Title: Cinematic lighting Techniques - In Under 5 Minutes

Alright, today we're here to talk about cinematic lighting. Wait, this ain't that cinematic. I think this looks a lot more cinematic.
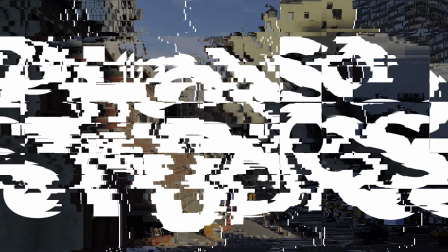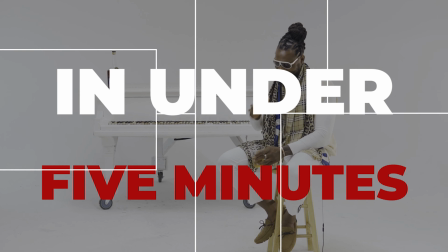Let's get into today's video. I'm Zay from Fonso Studios, and today we're going to talk about lighting techniques. A lot of people have been asking me, Zay, what lighting techniques do you use to light? No. Nobody actually thinks. You know what, Timmy? You're not a nice person. Yeah, I'm a truthful person. Alright, fair enough. You know what? I'm not even gonna lie to y'all like all these YouTube dudes. This is what it is. I'm not an expert at this stuff, but I know some things that make stuff look better. That's just it. That is what it is. So here at Fonso Studios, we're trying our best to, pass some of this knowledge on to you. Whether you choose to use it, lit. If you don't, peace. But we're gonna try to cover all this stuff in under 5 minutes.
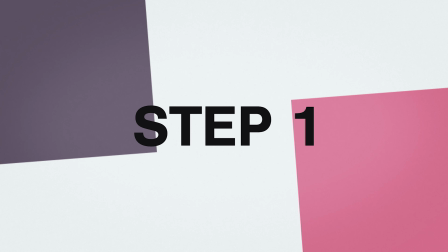(1:07)
You alright? Alright, so let's get into it. Now, the very first thing we want to do when we are trying to make a scene cinematic is we have to think about lighting in terms of lighting sections rather than lighting just a person or getting full light on a person or a subject.
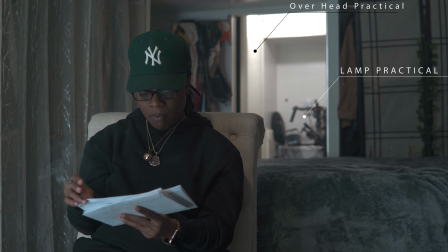(1:21)
First thing that we decided to do is the light in the back is a 2-light setup. There's a little lamp on the floor and then there's an overhead light.
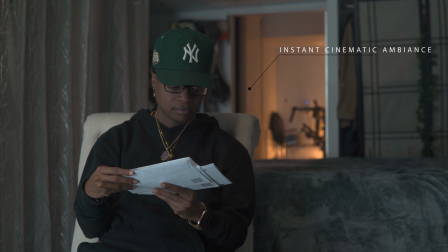(1:28)
I decided to turn off the overhead light because I think the lamp is a lot softer and it gives that real moody tone that I'm looking for.
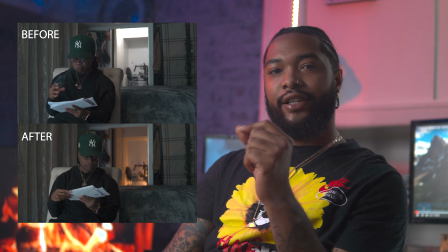(1:35)
Now you can see just by making this tiny change, it already enhances our footage that much more. The next thing that we decided to do is now we wanted to get like full control of all the lights in the room and then set up my key light. A rule of thumb to remember when you're dealing with light and you're setting up your key light, you always want to have it a 45-degree angle from your subject. Now, wherever your light is pointing at your subject, you want to make sure 100% of the time, well, not 100%, there are rules that are meant to be broken. But for the most part, a majority of the time, you want to shoot from the shadow side. So if your light is pointing in the direction towards the right, you want to be on the left side of your light taking that shot. Now, this is when you take your location into effect and any practicals or extra lights that they may have that you can use and add to your scene. I have LED lights above, in the ceiling of my room.
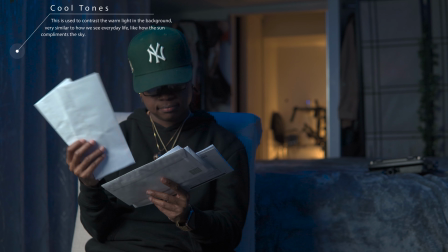(2:28)
So I opted to now added some blue into the shot that contrasts the furthermost background.
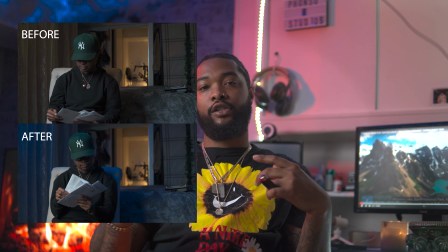(2:37)
Now the background has orange tones, so what's opposite to orange? It's blue. So the blue gives it a nice contrast and now adds a moody feel to our shot. Alright, so our last step is to now add our kicker or rim light.
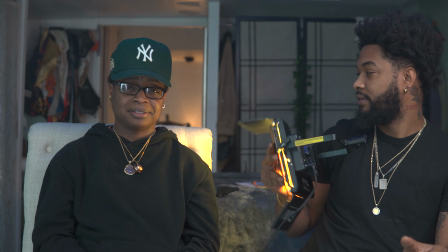(2:49)
Our rim light gives that glowing effect behind our subject and it also adds that extra layer of depth between the background and our subject.
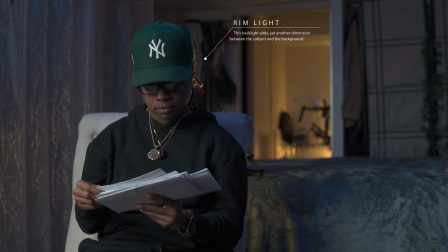(2:58)
And that's really all it takes to create a cinematic sequence. Honestly, anybody that tells you lighting isn't important, they're lying to you.
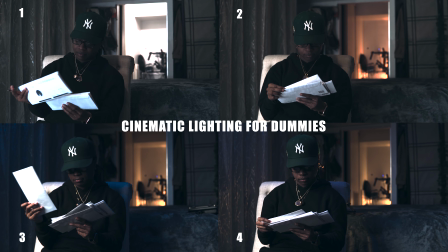(3:07)
It's just as important as audio, it's just as important as the camera you use, and it's just as important as the settings you choose to apply. And that's it for our tips with cinematic techniques. Honestly, you're welcome. That's all I got for you. Peace out.